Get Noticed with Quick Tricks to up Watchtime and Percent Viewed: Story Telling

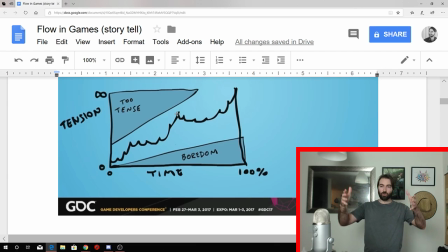14:43 Now, this is a story that is in a small box. It's in a piece where we as a player start off learning about the dangers of the Forge. We enter the Forge, we have our first fight. That's chapter one. We have a second fight, chapter two, and third, the big boss battle has been at the highest point of that fear and that tension.
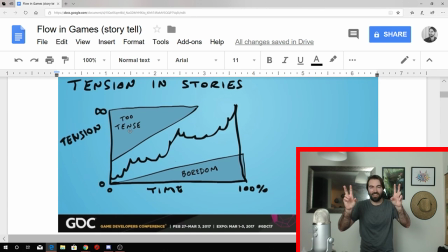15:11 And then that moves on. And we even have that that nemesis style conversation that we see in Shadow of War. And then we have the fight and the resolution. Now, this is what I think good YouTube Let's Plays can do, and I'm going to read some of your comments right now, but this is what I think is going to be successful, and we're going to get to that right after these goes. Can't be said without it, it's more difficult. Let's see. What are we talking about here? Better because seeing themselves, it makes them more relatable. Are you guys talking about face cams right now? You are talking about face cams right now. We'll get to that in a second, loves. In a moment. But I want to focus still on the story part before we get to this bit. So, the thing here is the content of the actual story time, I think, can be broken out. And I want to look at these videos that I've done before. These are old YouTube Kublai videos.
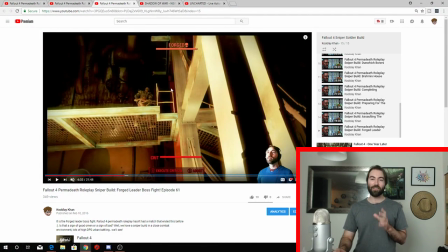16:11 And I want to go through them and kind of show you how I think I should have cut them. And I'll explain why.
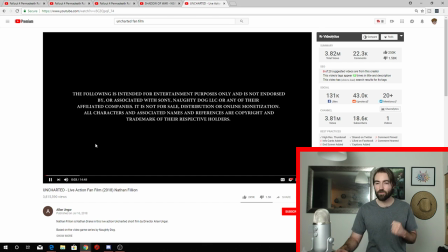16:18 Have you seen the Uncharted video? This is a fan film. It's one that a bunch of people got together and made with Nathan Fillion.
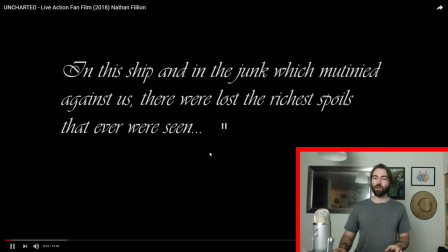16:28 When it starts off, it gives you a nice hook. It gives you some text, and you're like, oh, that's a very Uncharted thing to do.
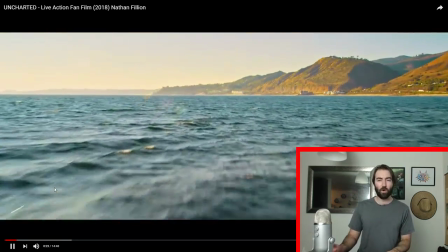16:35 And then it starts you flying over a bunch of water. Do you need that?
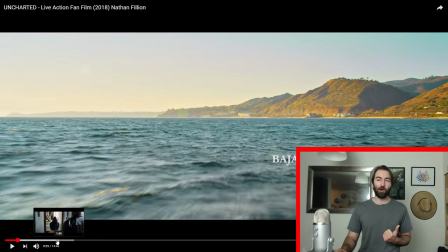16:41 Do you need that for storytelling? No. No, you don't. But it hooks you.
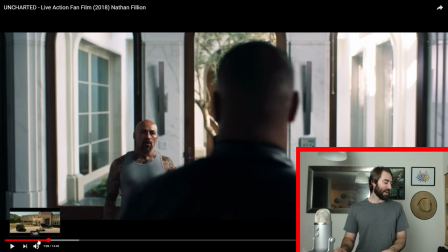16:48 You're going through the scene, and you see this guy with a bag on his head.
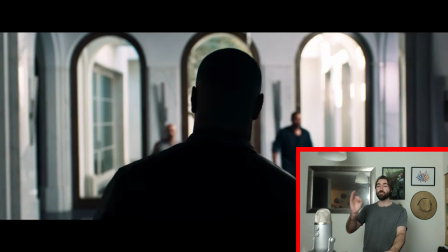16:52 But they give you a little side of the ring, which is an Uncharted Nathan Drake indicator, showing the back of a guy.
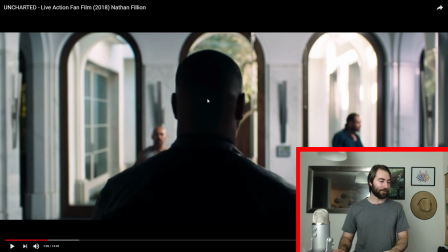16:59 What's this? He's spooky. Who could he be? You can make a Let's Play like that.
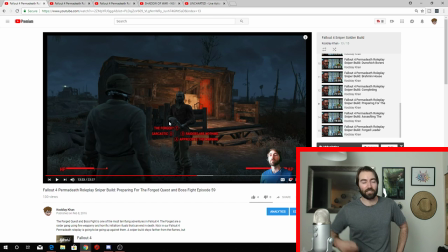17:07 Start it off with this moment. They're going to shoot you on sight. And then you say something like, Raiders are nothing.
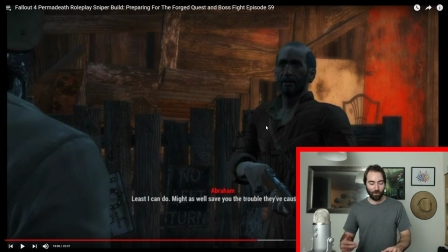17:15 Or appreciate the warning if you're me. But you have a moment, a character moment, where you introduce yourself and you're having this like, shit, this is gonna be scary.
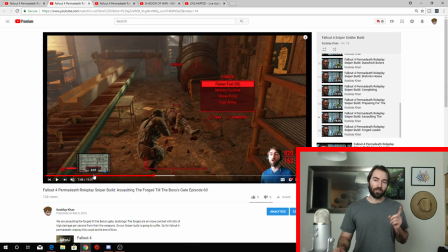17:25 And then the video has you breaking into a place.
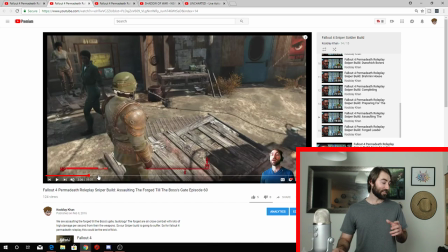17:29 Now, you're doing so, you're shooting guys and you're fighting. In fact, this whole Corvega plant actually has a huge area that
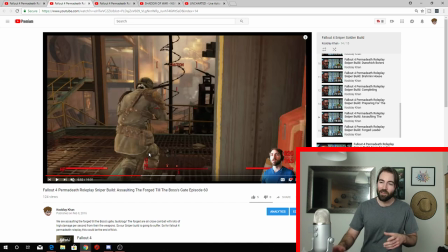17:38 starts off with where you have to sneak in. But this is an interesting thing about it.
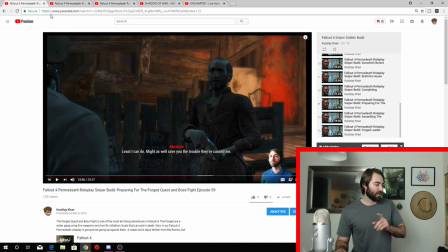17:42 Oh, not Corvega, the Forge plant. I didn't do that correctly. If you look at this video, I start this moment 13 minutes in. I think that's a bad idea. I think I should have done better than that.
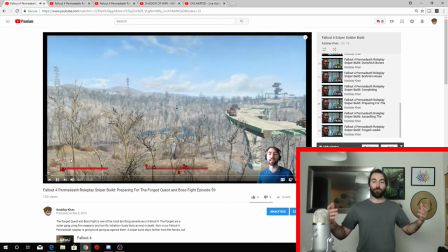17:54 Because the video actually starts with me giving a fly-in introduction of the character, which is fun,
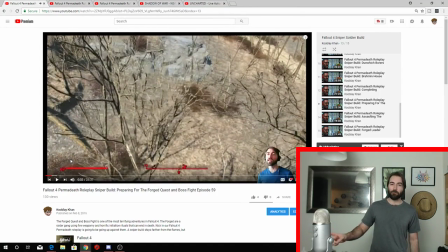18:01 but I think that's a shitty start now. I don't think that's very good because that's not a grabber, a hook. As a human, I'm like, okay, Jared's cool, that's fine. But I don't actually care so much about what I'm doing there.
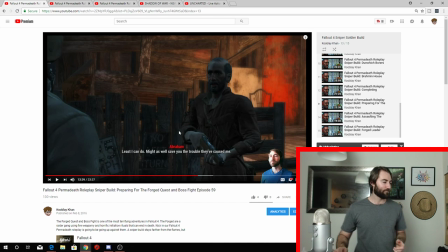18:15 Versus here, I'm giving stakes a moment. It's the flyover into the water moment.
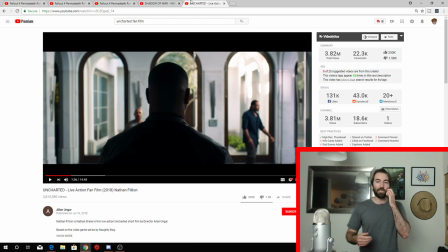18:21 A lot of times on YouTube, we see people go, wow, top of the morning to you. If you're, what's his name? He's brilliant at what he does. The eye guy. Anyway, brilliant guy. He is one of the PewDiePie style Let's Players, and he starts off with this bang.
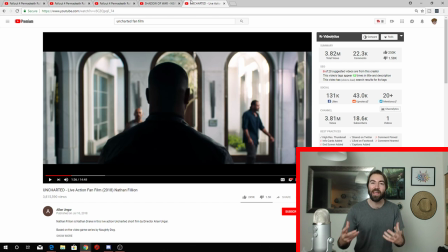18:39 And so many Let's Players start off with this bang in their introductions to get your attention right away.
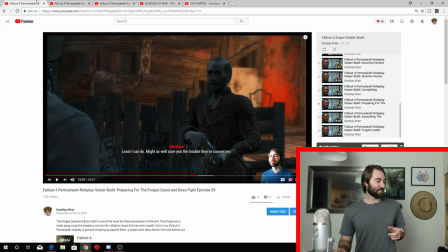18:44 Now, in this regard, I think this is better.
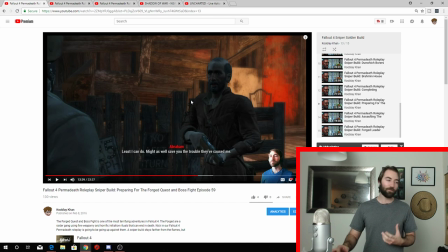18:49 I think that you set the story in the same way that we see Shadow Man sets the story with his character.
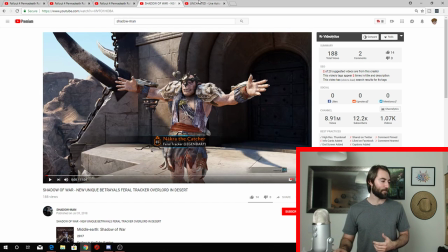18:55 It's with dialogue. It's with a human suspense interaction. In the same way that this one makes you go, oh, we're in Baja, that's cool.
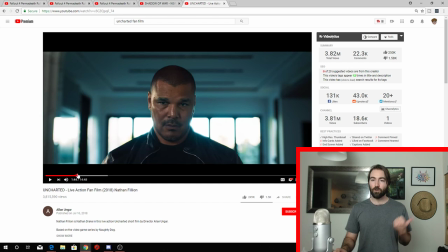19:03 But who's that? Who is that? Who is that? Like, and you don't know this entire time.
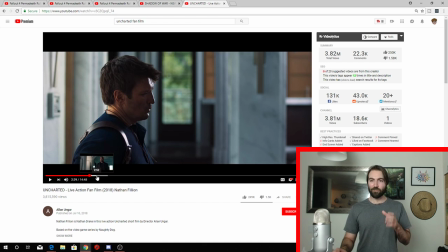19:09 There's even a part where they say, get El Tigre. And you're like, who is El Tigre? And he's like, oh, I'm scared.
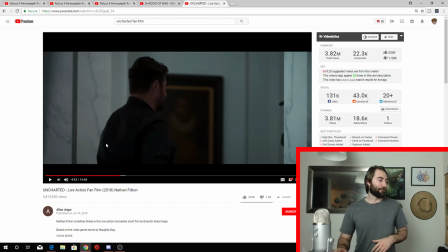19:17 But they don't show you. Who could it be? Well, I'll leave you to see the rest of that film.
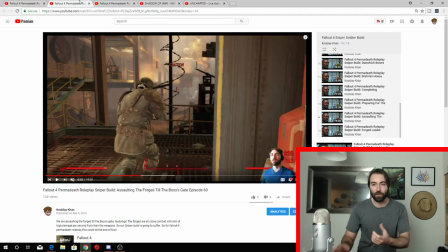19:22 But the point is that suspense is built. Here is another chance of conflict and suspense.
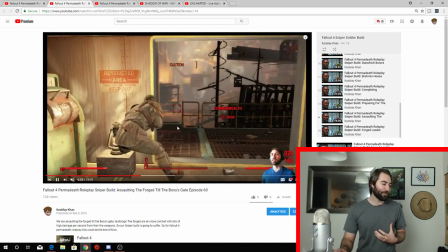19:28 I'm sneaking into the building and looking for opponents.
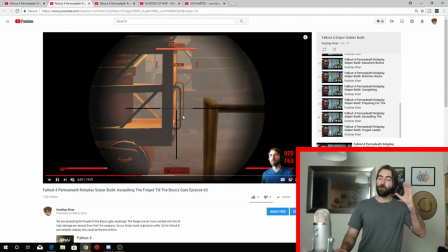19:31 I should have cut the video from talking to the guy and then entering the building.
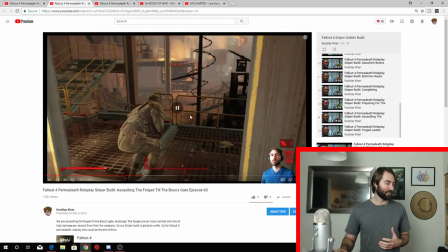19:37 That would have been a story worth sharing. And then, after taking that one out, we can have a moment
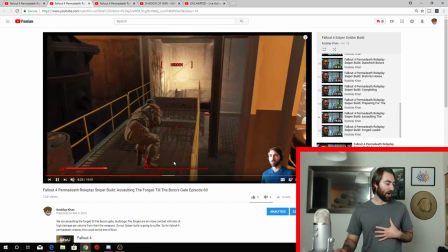19:46 where I'm just calmly looting around the place.
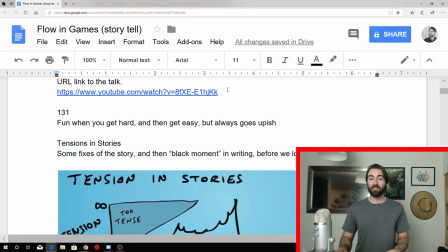19:50 We need those moments, especially because, as we can see, tension in stories, it's good to have a relaxation moment.
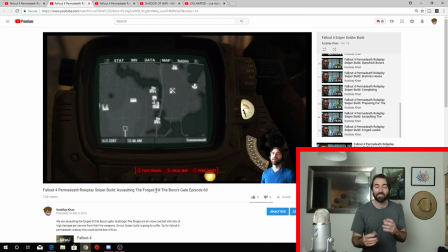19:57 It's good to go back down. So you don't necessarily need it to be something that is as intense as constantly fighting.
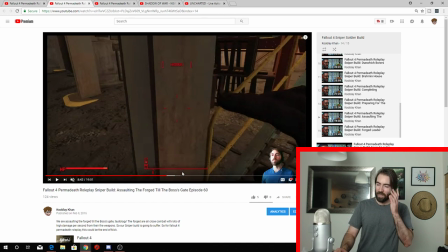20:06 Now, then in that case, how do you move on to the next video? Well,
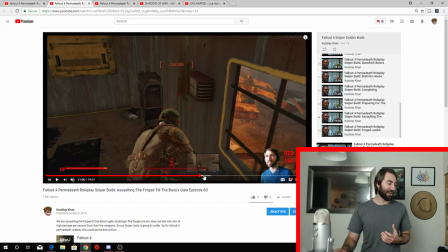20:12 I think you should start it just before the next fight. Just before you're about to initiate another room.
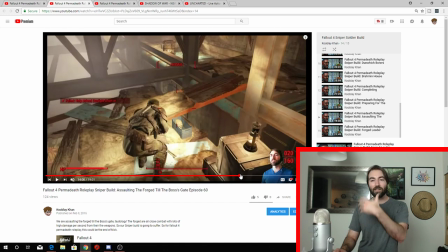20:19 Because something in like Fallout 4, each room has a certain amount of people, and then they stop having that amount of people.
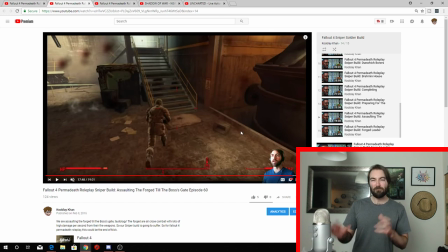20:26 And so this whole exploration portion of it, don't need it. I don't think that's necessarily important to the story. I think it's useful to grab a little bit so people have some context to the items you pick up, but I don't think it's super needed.
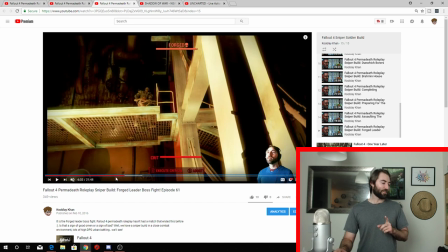20:38 Then, by the end of it, the next video starts right before the boss battle.
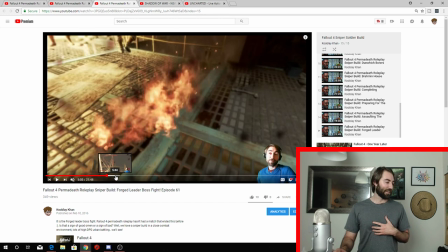20:44 So people are like, oh man, he's gonna have this big fight. And it might start with this initiation of this conversation here.
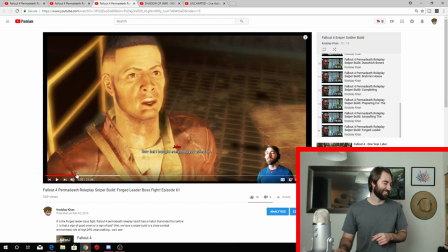20:50 Time's tied one. There's a reason for that. But it might start with this conversation here and then fade out.
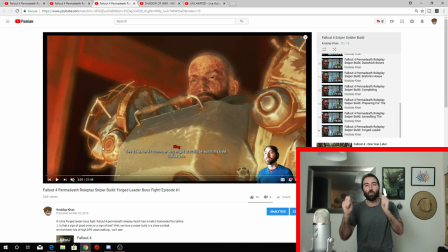20:57 But then the next time you start, it's immediately starting with the conversation. You want to leave people ready and transferring into that next piece.
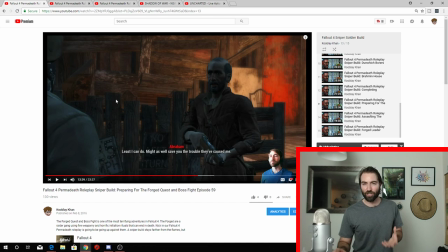21:06 So, to repeat that, if you want to do a Shadow of War style storytelling in something like Fallout 4, which I think you should because games are designed to follow the storytelling metric, grab a story from the moment the designers gave it to you. Boom.
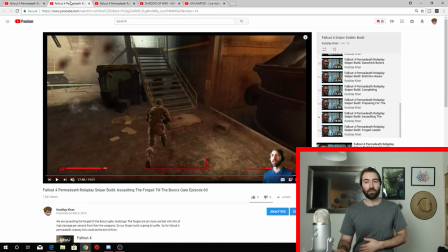21:26 Quest. He's scared. Boom. Initial fights. Cut them in a way so they feel like there's an increase in tension and then a decrease.
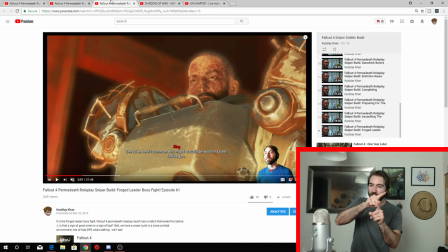21:35 And then make sure that you end the video just about to start into the next thing so people are like, oh, I gotta watch the next one, cliffhanger. This is known as evil lurks, or the idea is where you're like, you know something's gonna come next. It leaves the suspense. But then you start the next video, once again, boom, conversation. Shit's going down.
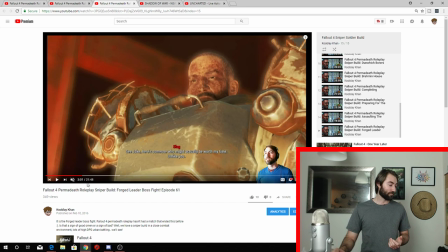21:53 And then you drop it into the fight, and then you have the resolution. Now, in this video, I did incorrect, I think.
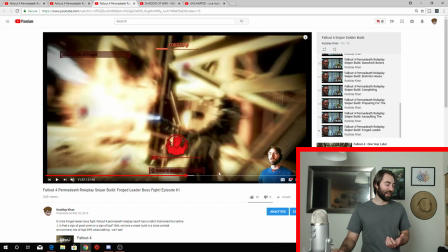22:04 I fought these guys, and which was actually, I died many times in this video.
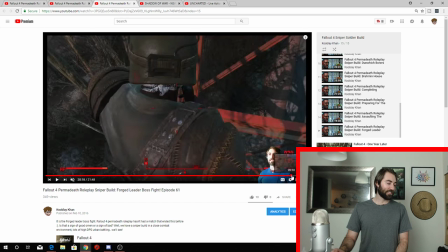22:09 But what I think incorrectly happened was that I didn't go and talk to the people to finish up the video.
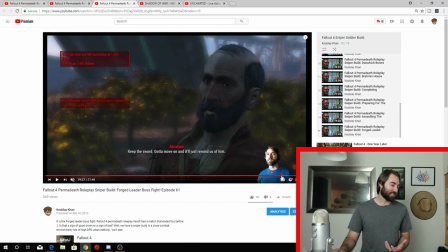22:16 I just sort of ended. Actually, look at that. I did do that. Well, I good on me then.
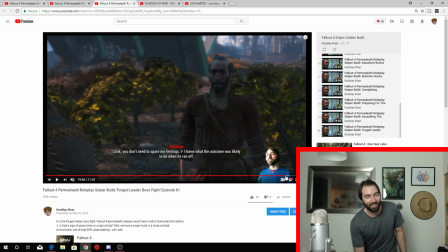22:22 But you saw in the first two videos, I didn't do that. And I should have. It should have been more chapter focused. So, the thing that I'm still struggling with, though, is this truly the best way to cut something? I don't know.